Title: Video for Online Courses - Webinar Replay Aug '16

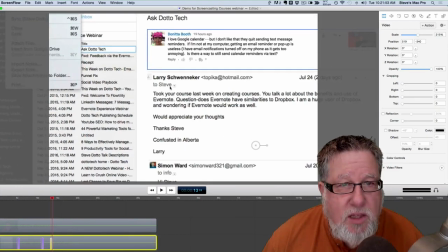1966s
I can scale in by choosing the scale tool, reposition the canvas in the background.
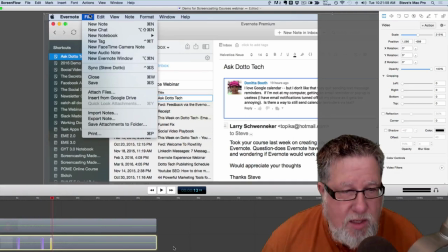1971s
And now our eye is drawn to this point here. And let's just see how that entire sequence.
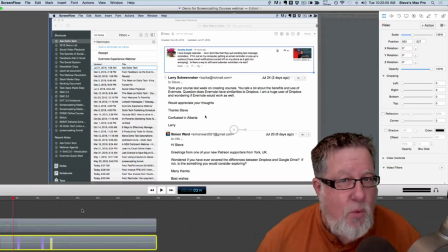1976s
It's just a little short sequence, but you can see how we've added tremendous clarity and value to whatever it is that we're talking about through these simple moves, little camera moves.
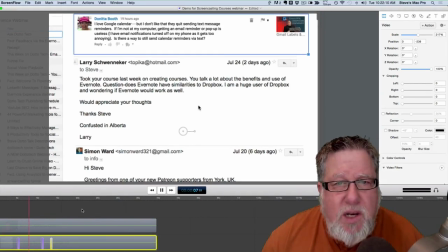1984s
And they don't take long to do.
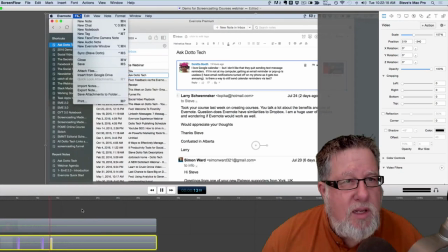1986s
This is the beauty of it, is as you get comfortable with this tool, I can do the editing of my videos, doing all of these camera moves.
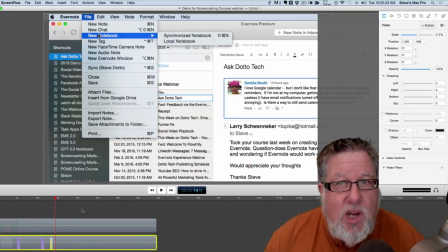1995s
It takes very little time. And typically speaking, you're listening to the content and you're basically auditing your content as you go. If you make a mistake, you can do an insert edit. You can trim things out. You can tighten things up a lot, especially if you drop the video,
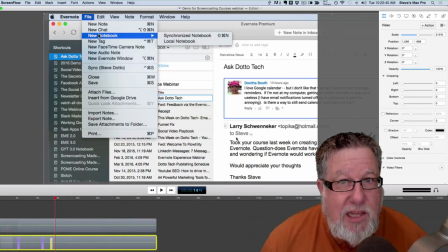2012s
if you don't have a consistent video running with a person talking in the screen, or if you faded them out and before you fade them back up, you can clip little bits out and people won't notice it if you're careful, just like doing audio editing on a podcast. So we've done these sorts of camera moves now.
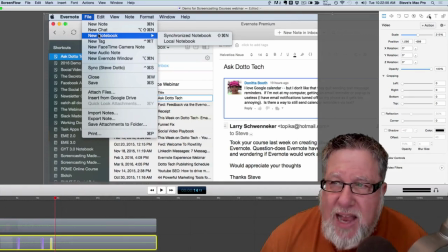2028s
The next thing that we want to talk about is adding different types of assets that you can create yourself, such as annotations. Now, annotations are any graphical elements that we insert. So what I'm going to do at this point here is I want to point an arrow to draw people to say the word local notebook at this point here.
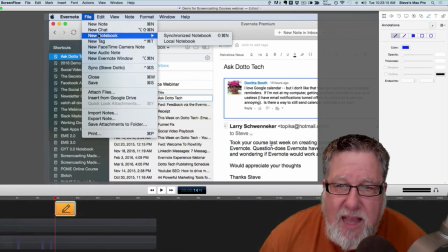2047s
So I'm going to click here, I'm going to add plus, and then I draw in the arrow where I want it to go. And what we see now in our timeline is we see the digital asset being inserted.
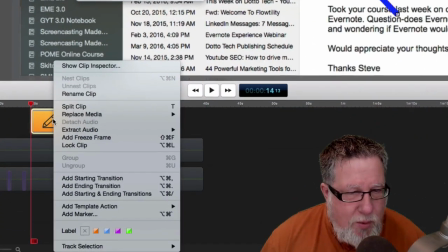2059s
Now it's just going to pop in. I'm going to right click my mouse on that right away and look what I've got here. I've got the ability to add starting and ending transitions.
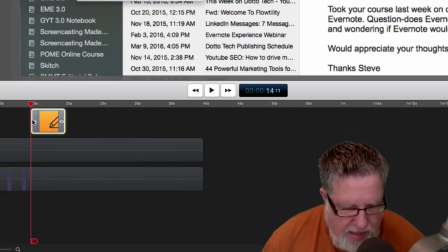2066s
So I'm going to add a starting and ending transition and we'll see them appear here. And what those are is actually there's a whole wide variety of them.
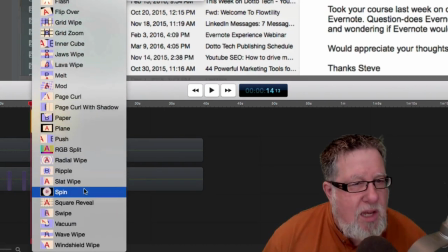2073s
Let's see if I can click on the gear. There it is. You can see that we've got all different sorts of transitions that will introduce the element for us.
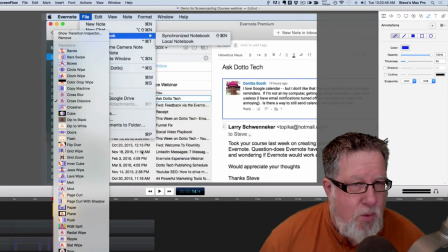2081s
So now we're adding production value at the same time as we're adding clarity. We're making it look more polished and professional.
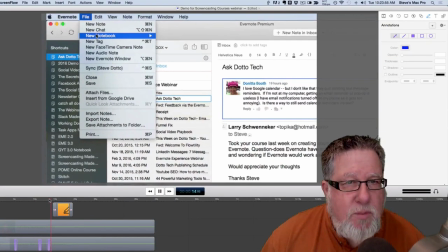2087s
Because if we take a look now at what we just created, is we've zoomed in and now we've got a little arrow going to the notebook where we wanted. And perhaps we wanted at this point here for the arrow to make a move because we made a move. Now this is going to be a little bit clunky, but I can go back to my video actions.
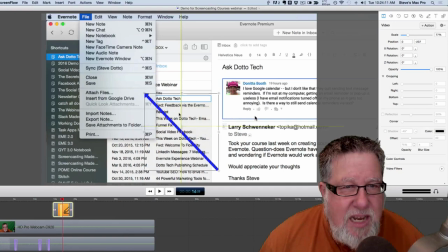2102s
I can choose an action and I can take that asset and I can resize it and I can move it down to the area that it's going to go to just as a kind of a little fanciness. But take a look at now what we've done. Boom, boom, boom, goes up and now the arrow moves down to there.
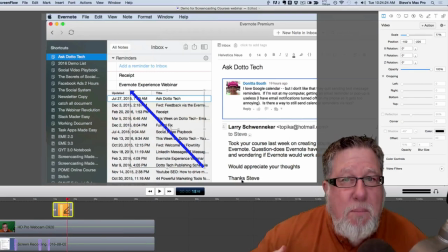2116s
There we go. So you've got an idea of bringing in some different extra digital assets, managing them and controlling the attention of your students through this entire process.
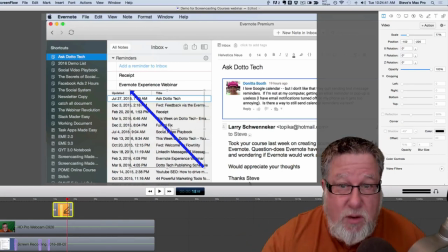2134s
Now you've noticed that I faded my video in and out several times as we've done this as well, because when, for example, this part here right now, when nothing interesting is happening on the screen, I wanted to bring your eye back to me to keep the engagement going. How do I do that? Well, I'll fade me out now, and I'll show you how we fade me back up here.
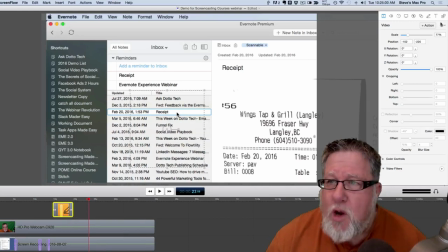2152s
So let's say at this point here, I want to go back to kind of a more full screen. Let's go to this there. Go action, go zoom that down.
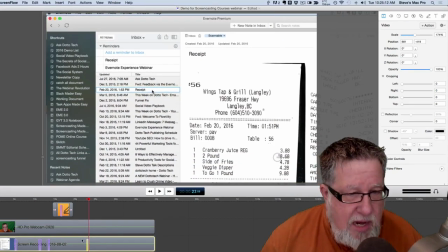2165s
And at the same time, just at the same time here, I'm going to choose my video track.
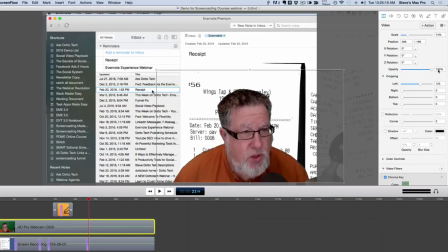2170s
I add an action, and then I bring the opacity up. And so what we'll have now is we will have...
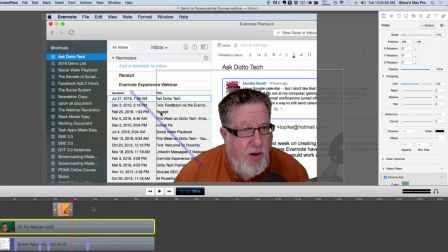2179s
Oh, I didn't add that as an action, sorry. Let me go there. It was actually down, zero.
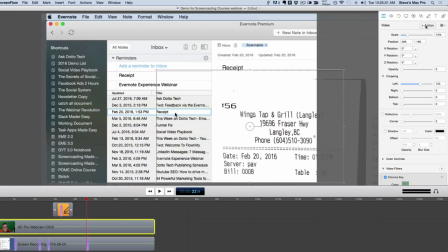2184s
I didn't click action. Add the action. Now I've got it. And now I bring the opacity up. And so let's see how that looks together. And boom, up comes my face again as the camera move happens again.
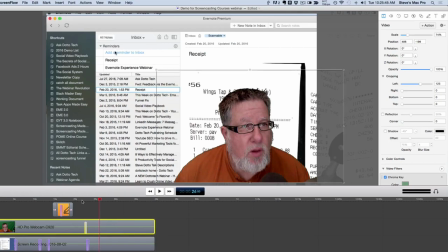2197s
So you've seen me do this several times as art impersonates life here in this video. And you've seen me do it here on the screen as well. So these small little techniques allow us to basically gain, add a lot of clarity.